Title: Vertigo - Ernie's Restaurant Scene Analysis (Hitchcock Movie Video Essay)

Alfred Hitchcock is one of the greatest filmmakers of all time. That's a statement I hear often regarding film discussion.
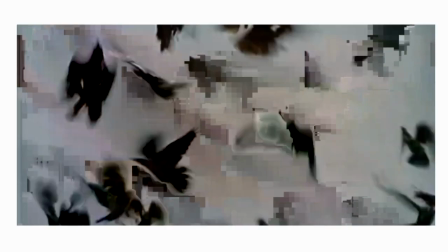He is an auteur praised for his ability to tell a simple story and its themes visually through a variety of techniques.
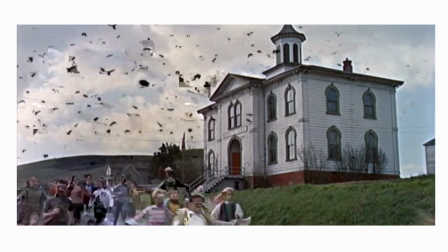It was for this very reason that I decided I wanted to analyse a scene from a Hitchcock film in hopes that it would
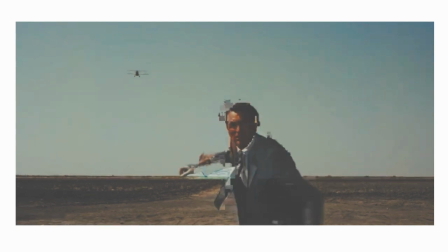give me an even better understanding of this statement and to understand what exactly makes him an effective filmmaker. And I thought Vertigo would be the perfect place to start.
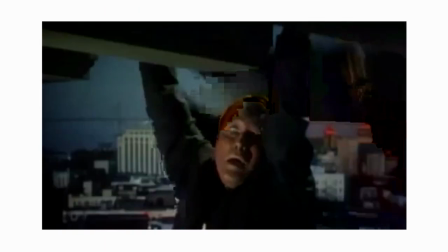It's one of his most beloved films, and I think it really does include a lot of Hitchcock tropes and cliches.
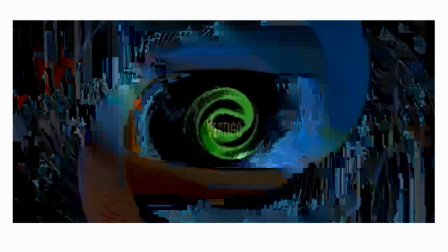Vertigo was released in 1958 and of course directed by Alfred Hitchcock.
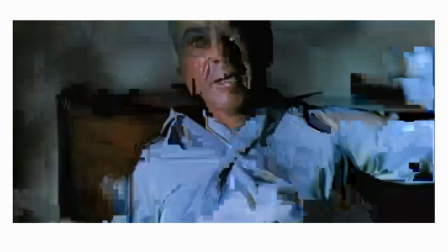It's a thriller that takes many elements from the noir genre, and in order to provide some context,
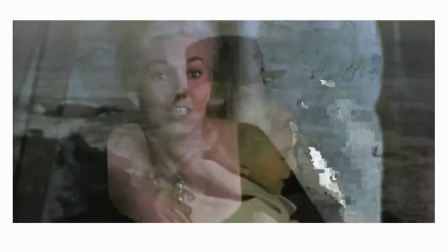the film involves a man named Scottie who is hired by a man, Gavin Elster, to follow his wife,
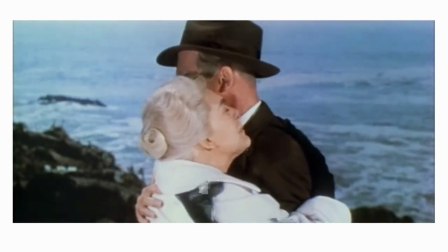Madeline, due to the belief that she is possessed.
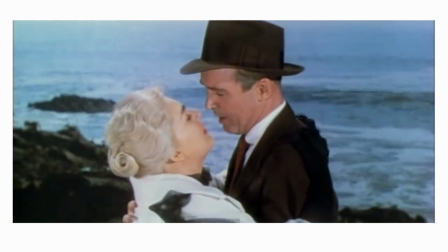However, this whole scheme was a setup against Scottie by both Madeline and Elster as an attempt for Gavin to murder his real wife.
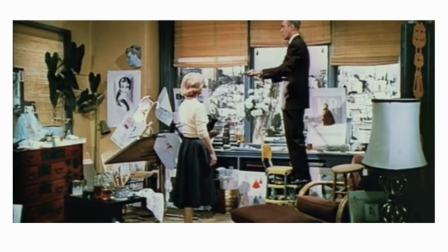In the scene I will look into, Scottie is spying on Madeline for the first time as she dines with her husband,
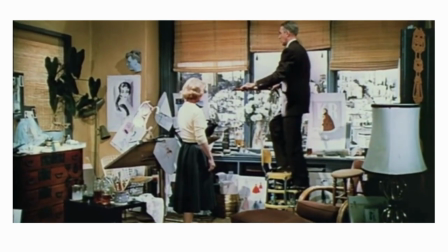Gavin Elster, of course Gavin Elster not actually being her real husband.
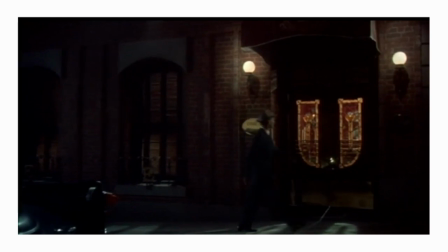The scene begins with an establishing shot of Ernie's, which is the restaurant they are at, letting us know exactly where the scene is taking place.
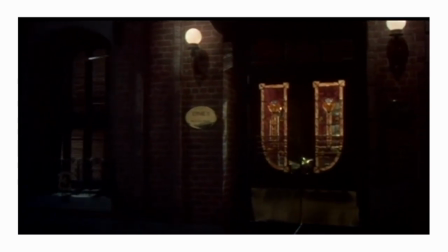It's quite a dark shot except for the red tinted windows and the door, which is almost like it's trying to attract us to come in, but also letting us know that this is where the magic is,
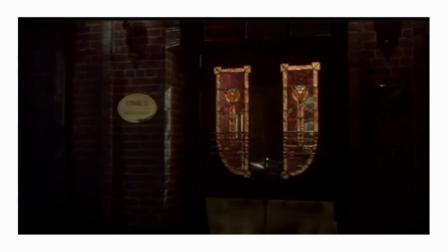this is where it's happening. The shot then dissolves into an interior shot.
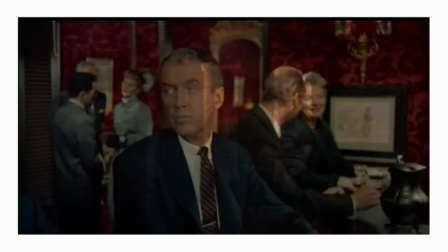This dissolved cut from the very start gives the scene a slow and dreamy feeling, which is very much fitting for the scene, as we will soon find out.
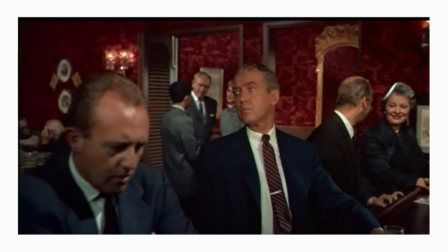The restaurant Scottie is in is strikingly red. The set design puts a lot of emphasis on red that, it's the first thing you notice when you see this shot.
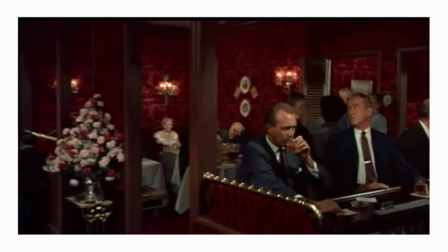This colour could definitely represent sensuality due to the attraction and desire he will have for Madeline in this very scene.
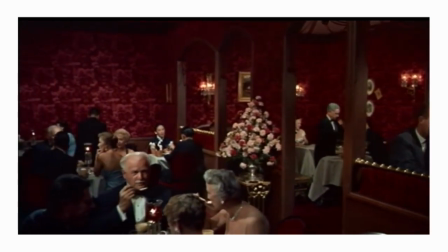It could also represent danger, as his obsession with Madeline will ultimately be his downfall.
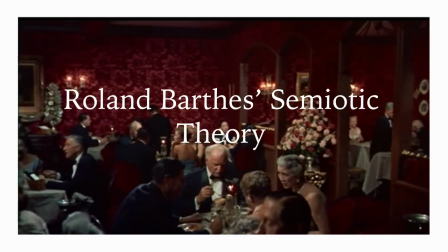This is an example of Roland Barthes' semiotic theory, which consists of various codes, one of which is the semantic code.
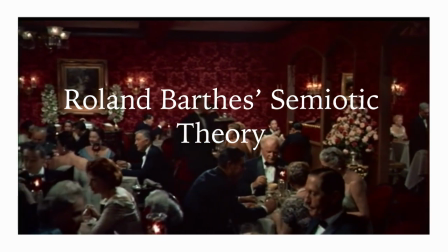This code is when something within a media text has connotations and further meaning.
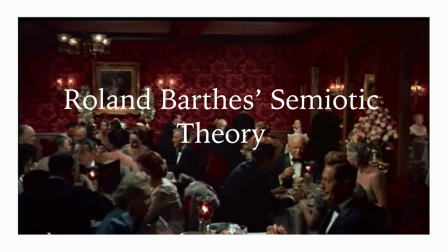The colour red, in this case, has the connotation of danger or sensuality.
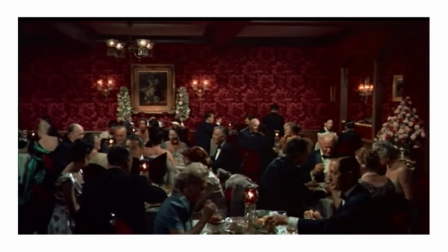The scene contains a fantastic panning shot from Scottie to Madeline,
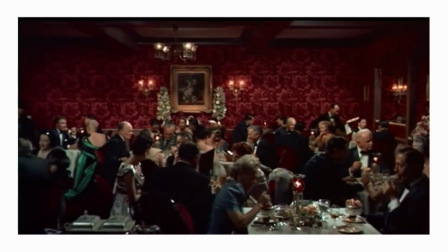which establishes the interior location and shows where Scottie is in relation to Madeline.
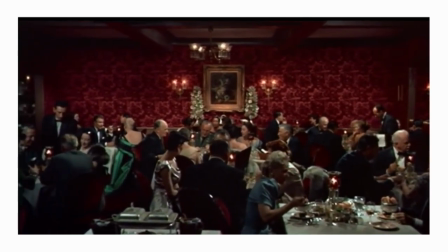The camera moves slowly and smoothly, giving the scene a dreamlike quality.
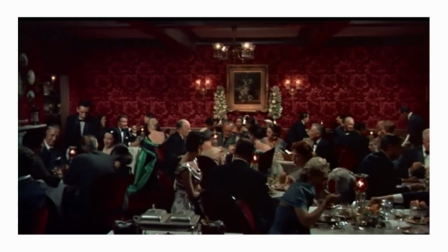At first it seems like the camera is simply panning, but it's almost like Madeline stopped it in its tracks,
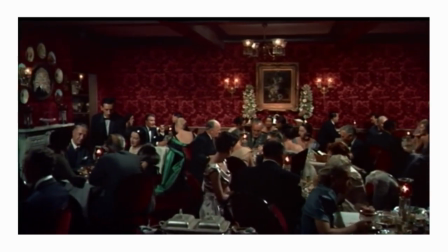and the camera then decides to focus in on her by getting closer.
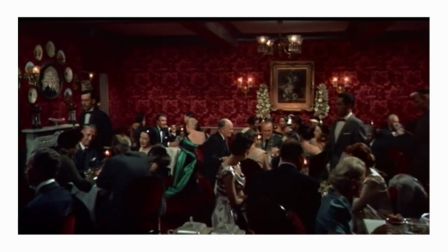When the shot starts, there is no music, just the diegetic sounds of people talking and eating food,
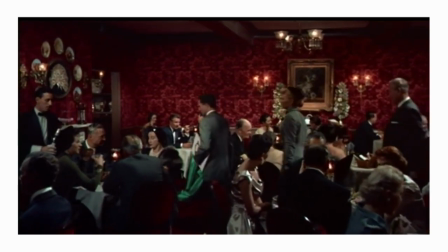but as the camera approaches Madeline, the music starts to swell into this smooth and dreamy piece that represents the feeling Scott is having.
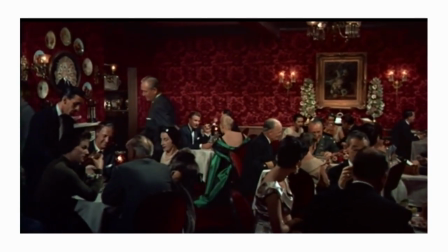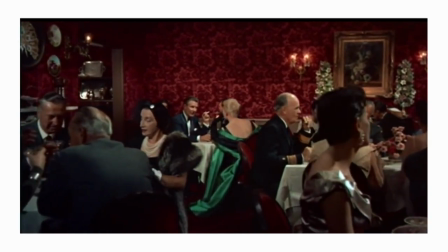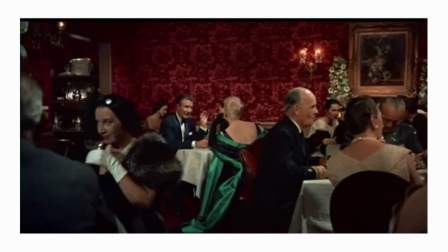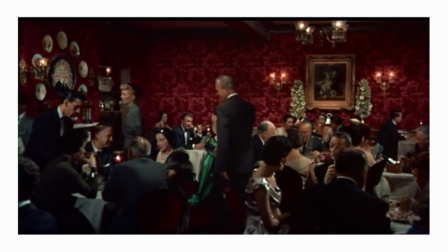There is no question as to what the music is trying to highlight, as we see Madeline placed centre of frame, wearing the only green visible in that frame.
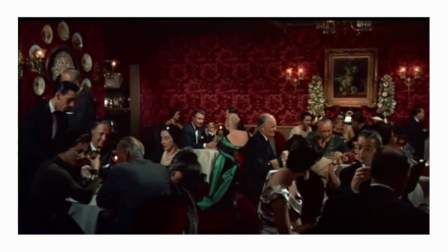Everyone else in that shot is wearing blacks or greys, all except Madeline. Our eyes are instantly drawn to her.
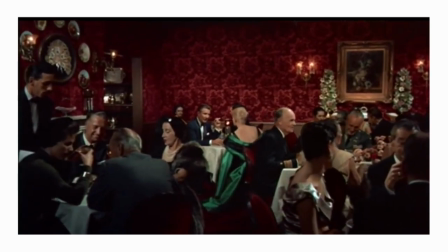Her wearing green is a sharp contrast to the reds of the room. In fact, green is the opposite colour to red on the colour wheel.
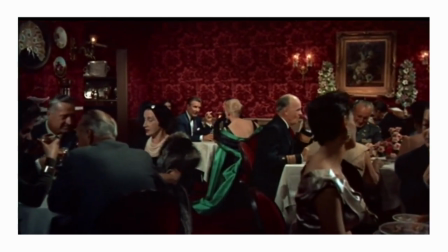Hitchcock wants us to see her as the main feature of that frame. The mise-en-scène makes the shot look like a painting almost.
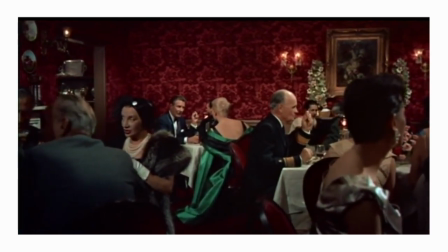Hitchcock takes on this very expressive approach in which everything is positioned to reflect the story and emotion rather than to be realistic.
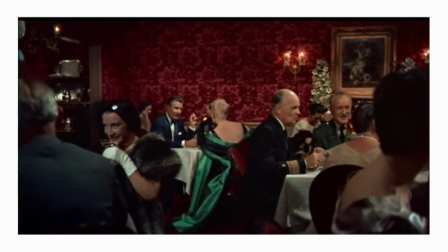And we'll see more examples of that later in the scene.
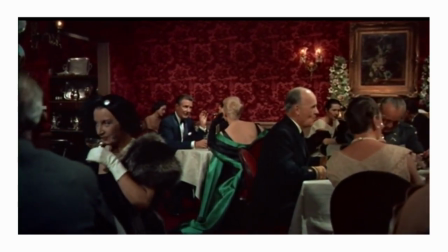Madeline wearing green is quite symbolic, as green seems to be a very prominent colour throughout Vertigo.
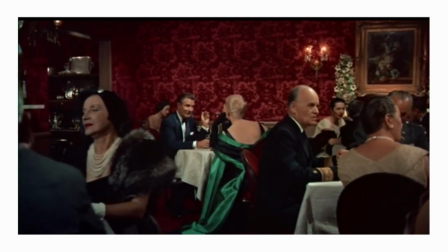And whilst the meaning of this colour is up to interpretation, I think it represents obsession.